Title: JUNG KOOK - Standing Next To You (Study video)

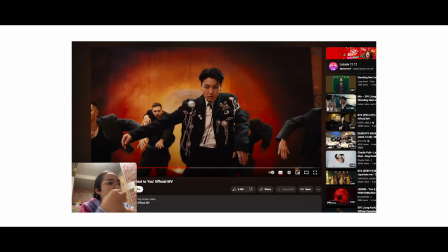493s
So we will have that anticipation that okay, this will gonna be the next scene.
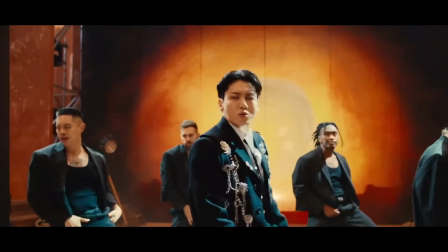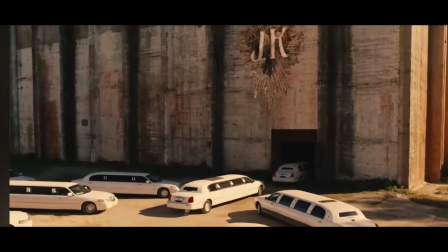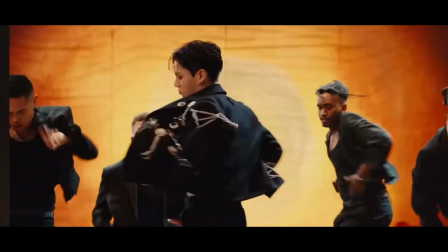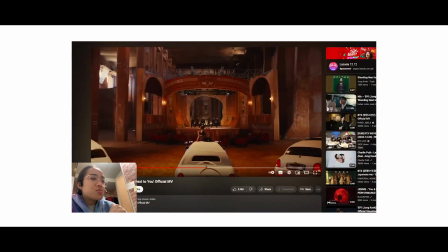517s Afterglow.
Okay, there is so much to unpack in that sequence. So from this one, going here, that one is called the cutaway shot.
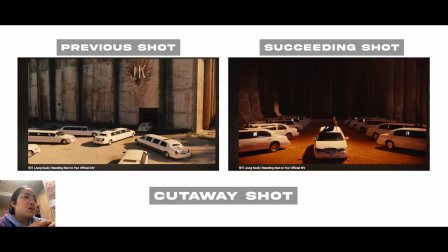529s
So the limousine entrance to the establishment, then it brought us to this scene or in this sequence. So it kind of take away our focus to the main subject,
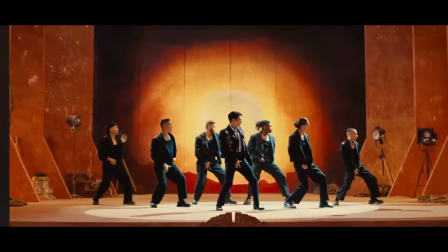543s
which is Jungkook's dancing, and then they took that opportunity to let the limo do an entrance.
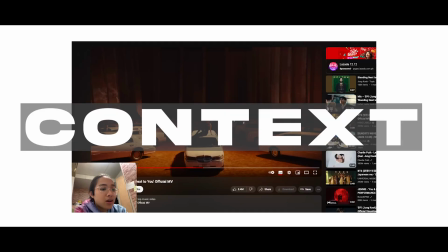550s
Cutaway shot, it helps us to have a context of what just happened, na bakit nandito si Muse.
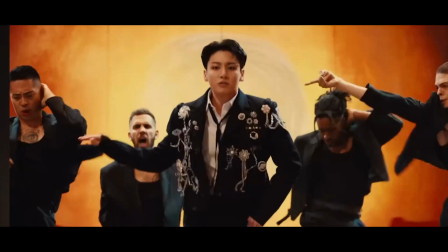558s
So they took that opportunity to place the Muse from one setting to another.
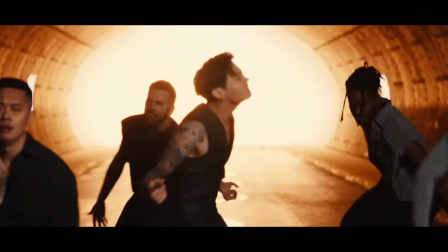564s
So, di ba, the scene after this, Jungkook made a transition from one set to another using a spin.
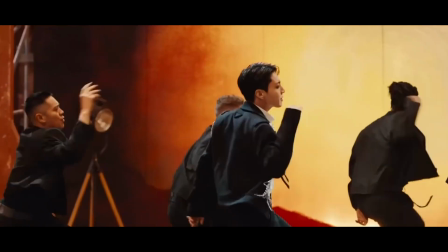573s
So it just makes sense that they will also do a transition for the muse also. Alright, so the next one will be in 1 minute and 52 mark. So let me just play it again.
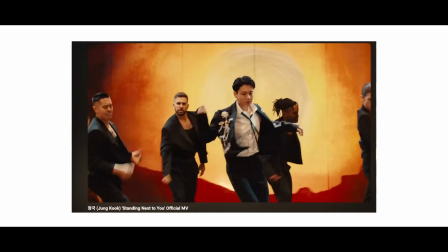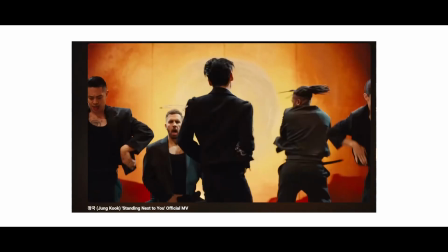593s If you notice, Afterglow.
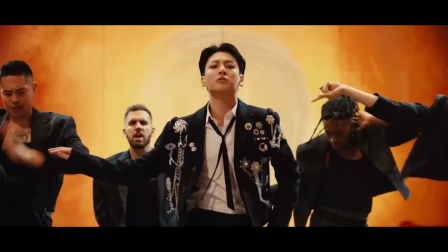599s
a curtain fall. So that curtain fall, it's called the kabuki drop.
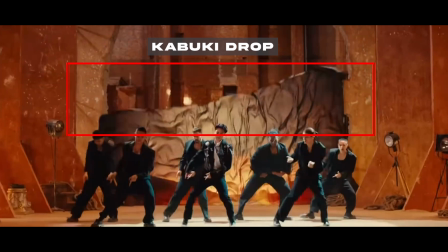605s
So from I've noticed, no, that backdrop is a symbol,
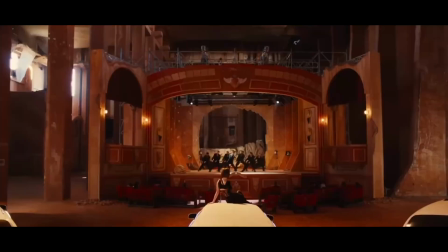611s
or there is a painting of a sun going down. So it's a sunset.
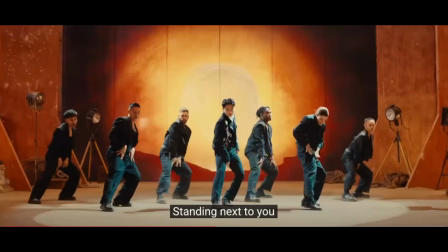617s
So how do I say that? So first one, this painting or this image, it has a mountains in it, if you can notice, and then the sun is there in the center. A very interesting realization.
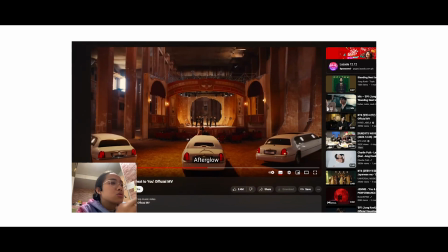632s
This one, the lyrics afterglow. So I searched it up, the meaning of the afterglow.
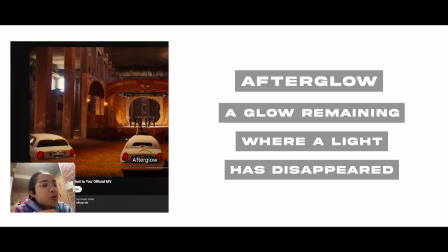638s
So it means a glow remaining where a light has disappeared. So they kind of connected the kabuki drop and then the lyrics afterglow. Since the kabuki drop is a image of a sunset, it dropping to the floor means that the sun fully sets already. So does that make sense? Let me know if not.
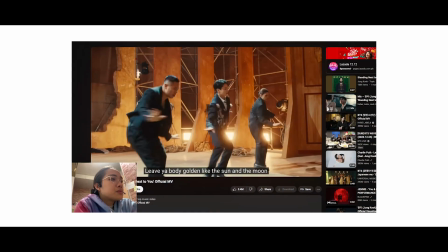666s Afterglow, leave your body go and let the sun in the room.
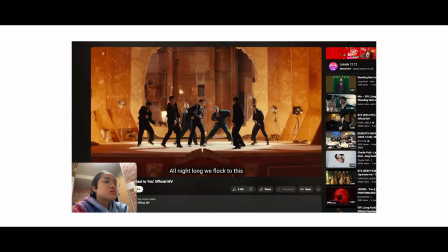677s Screaming, I testify this loving. Screaming, I testify that we'll survive and test the time.
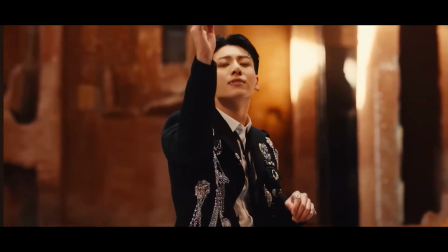685s They can't deny our love. They can't divide us. We'll survive and test the time.
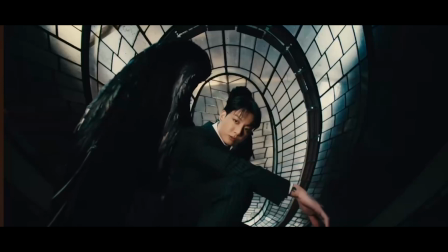691s I swear that I'll be right here. Standing next to you, next to you.
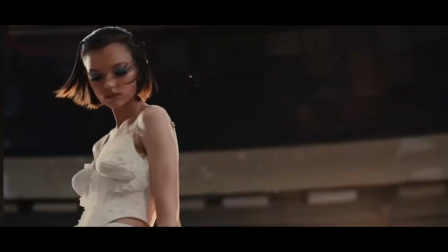695s Standing in the fire next to you, next to you.
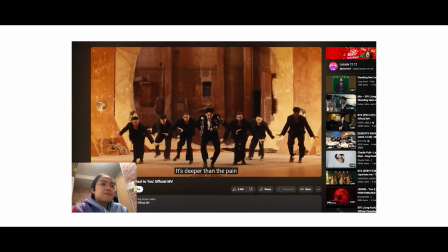701s Oh, you know it's deeper than the rain. It's deeper than the pain. When it's deep like DNA, someday can take away.
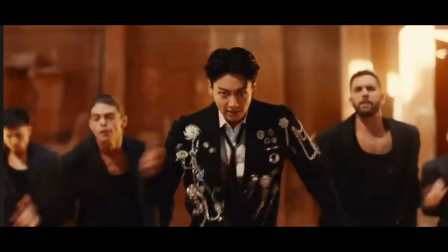708s Hey, tick, tick, tick, tick, take a finger off.
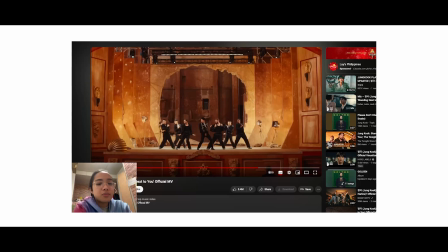714s
Alright, so that sequence from 2 minutes and 26-second mark,
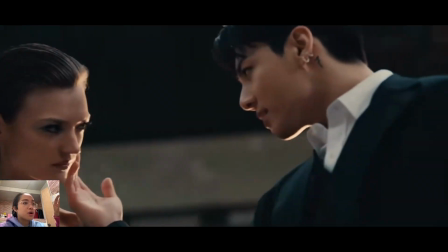719s
the camera is going back and forth from the Muse and also JungKook,
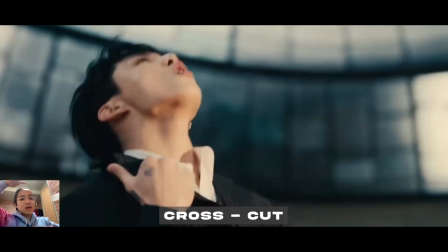723s
and the shot is tight shot like this, and the camera movement is rotating.
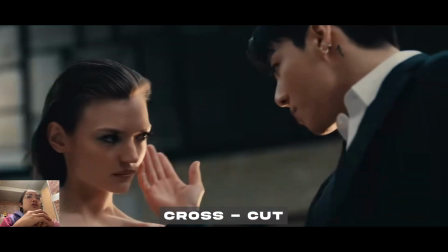730s
It gives a very intimate shot. No, so from what I've learned before,
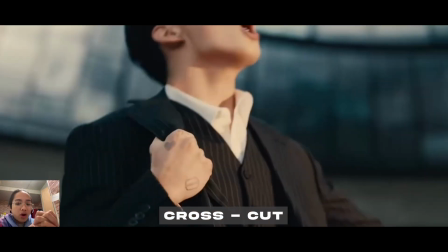736s
it's a vulnerable shot where it shows the emotion of the subject.